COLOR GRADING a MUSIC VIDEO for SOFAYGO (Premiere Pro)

Today, we're going to be recoloring the brand new Sofego music video featuring Ken Carson. This music video was shot and edited by my boy Declan Kyle. If you guys want to go check him out, it'll be linked in the description below. And the color grade on it is nuts, but I really just wanted to play around with it and see what it would look like with my color grade.
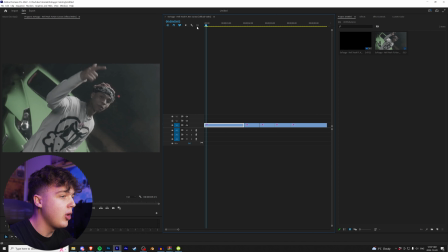All right, so we got five clips open up here in Premiere Pro. We're going to go and we're going to right click and we're going to create an adjustment layer.
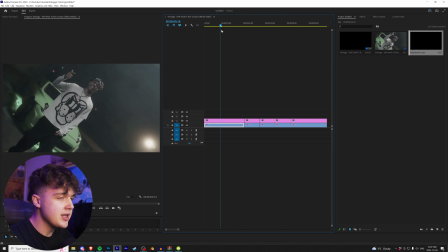Let's start off with this one here. Now, the easiest part, in my opinion, to do this is go to a wide shot where everything is in frame and looks good.
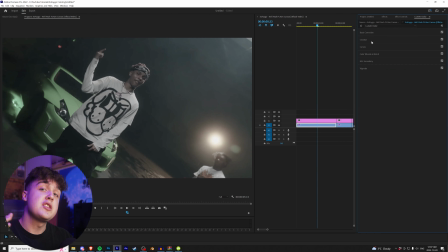We're going to bring this out. We're going to go over to Lumetri Color. You guys can use any LUTs of your own, but for this tutorial, we're going to be using my LUT pack.
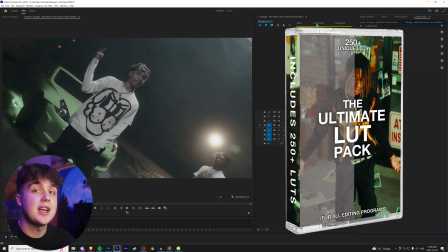It has over 250 LUTs in it, guys. I highly recommend it. I'll have it linked in the description below.
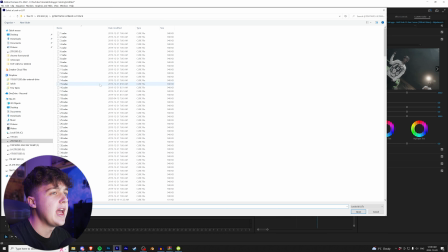Make sure you guys go to Creative, click on Look, go to Browse, and we're going to open up our Tiny Tapes Ultimate LUT pack here, guys. We have 1 through 282 different LUTs with 7 different film looks, guys. We're going to go through, and let's pick a random one. Let's go for $199, and boom, that already has a cool look as is.
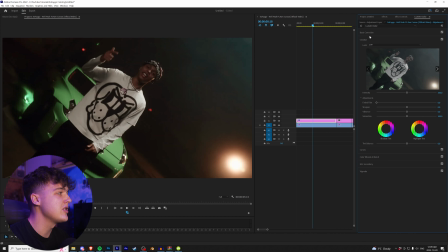That's on and off there, and we're going to spice this up a little bit more in basic correction here, guys.
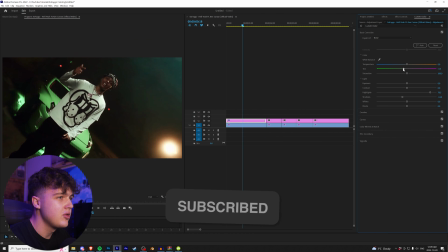Let's turn up the highlights while turning down the shadows turn up the greens a little bit while turning up the orange Greens a little bit more to make that vehicle pop there Bring up the saturation and then bring up the whites while bringing down the shadows a little bit And then maybe we
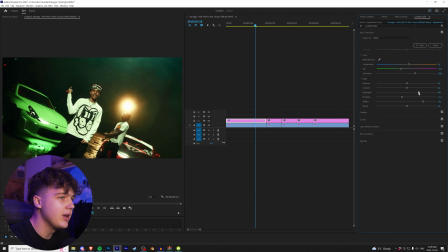can kill the highlights a little bit a little bit od there And playing that through we'll do with it and without it really cool Look there guys and then to spice it up a little bit more We're gonna go into the tiny tapes film look back here We're gonna open this up and
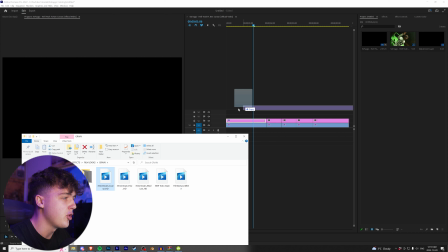we're gonna drag and drop our grain on there We're gonna go with the 35 millimeter grain right here going to cut that to the footage
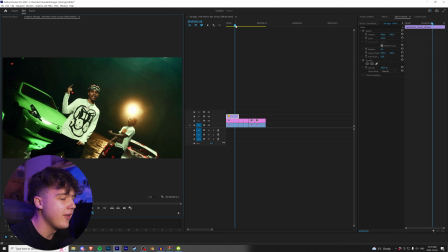go to effect controls and set it to overlay now we have a nice film grid on there guys and if you want to spice it up a little bit more what we can do here is duplicate our video clip click on it go over to effects and we're going to apply our vintage glow this is on the tiny tapes website as well and boom as you guys can see there his shirt in the car just popped it look absolutely insane
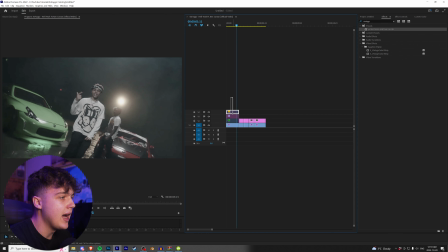for that there so this is it without our color grade and then this is it with our color grade here it looks absolutely
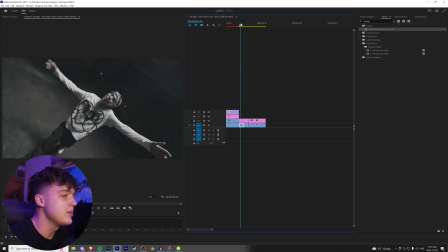insane we could maybe turn down the highlights a little bit but let's move into the next one so this one's really cool here as well Once again,
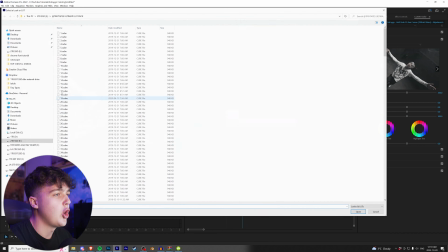I'm going to go to Lumetri Color. Creative, look, brows, open the love pack, guys. Let's go with number 32 for this one.
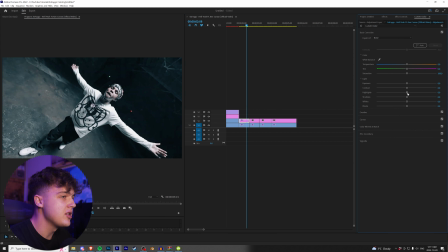Super blue look. I really like the way that looks there. Let's go into basic correction here. You can turn up the whites and down the blacks a little bit. Maybe play with the contrast and then turn down the highlights. Boom, that flash looks really cool there too. You guys can add a little bit of green to it if you want, but the blue look, I'm kind of messing with that.
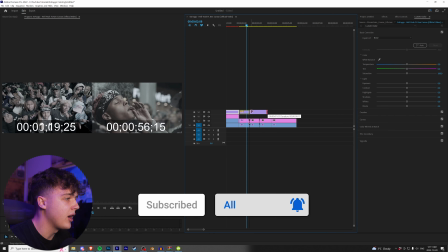The blue and pink look, a little bit of pink in there. We can drag and drop that green on there, guys. And then for this one here, I'm going to be using Dehancers.
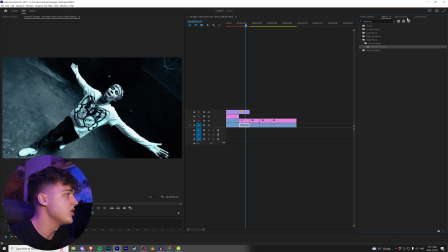If you guys don't have Dehancers, I'll have it linked in the description below as well. It's a plugin to get those really cool film looks. We're gonna go into film and we're gonna turn it off because it has built-in LUTs, but we're gonna be using our LUTs that we have here. We're gonna go in, we're gonna turn on the bloom and the halation. What the halation is, it's the little red peaking areas around everything. So as you guys can see, if I turn that up, it's gonna look absolutely insane.
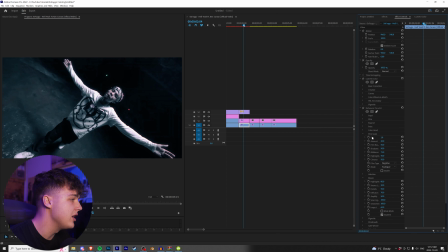It just adds those little peaks there and it also has film grain built into it. But I like the way my film grain looks instead, to be honest with you guys.
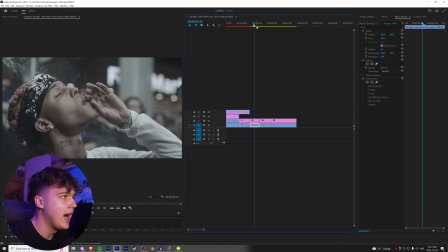So boom, that one looks crazy there. Before, after, and let's move on to the next one. This is a close-up of Fago smoking it backwards. We're gonna go over to Lumetri Color and we're going to throw on a lot once again open up browse and let's go with number 68 here
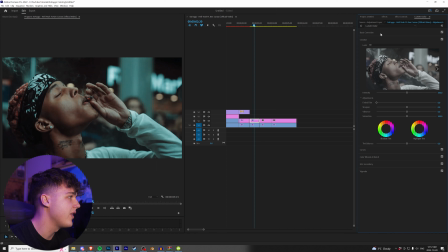that's a really cool I think orange and teal look there so we'll expand on that going into basic correction we'll turn up the orange there and then play with the greens let's bring the greens about there and then turn up just go crazy with that I think that looks good there turn up the highlights to bring up his face kill the shadows and then bring up the highlights a little bit more play with that and then the contrast can
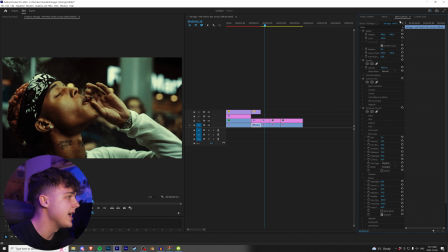be brought up a little bit and then for this one let's copy and paste that dehancer look on here copy paste let's turn up the halation on this going to local diffusion let's get that really going up there great and then for this one as well let's duplicate it and add on that
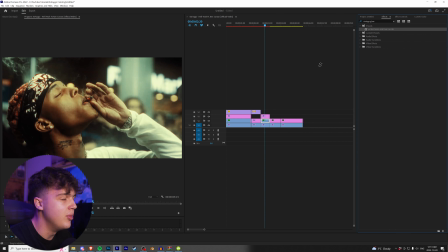tiny tapes vintage glow look drag and drop that bad boy on there and boom everything is popping that looks nuts really love the look of
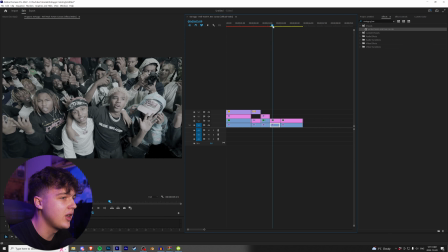that this is with everything and then without absolutely insane move on to the next one this is a great wide crowd shot this one's gonna be really fun
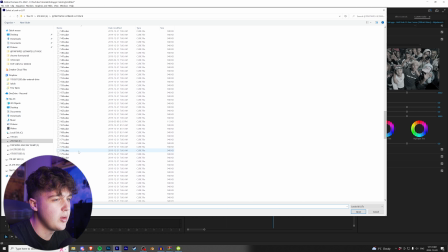to color all right guys in our luck back here we're gonna pick a random let let's go with 174 here this is a really cool green light
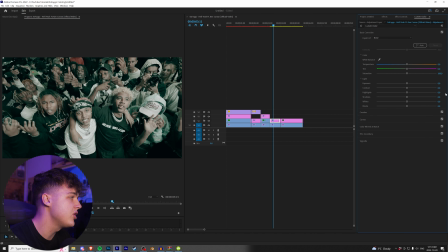it doesn't really add a lot of saturation and contrast to it so let's go into basic correction here we'll turn the saturation up a lot and then I feel like it needs a lot of contrast and then the highlights and the shadows could be brought down and then maybe some more green I feel like that looks cool I don't want to make their faces too orange but I think that's a cool unique look there guys we can drag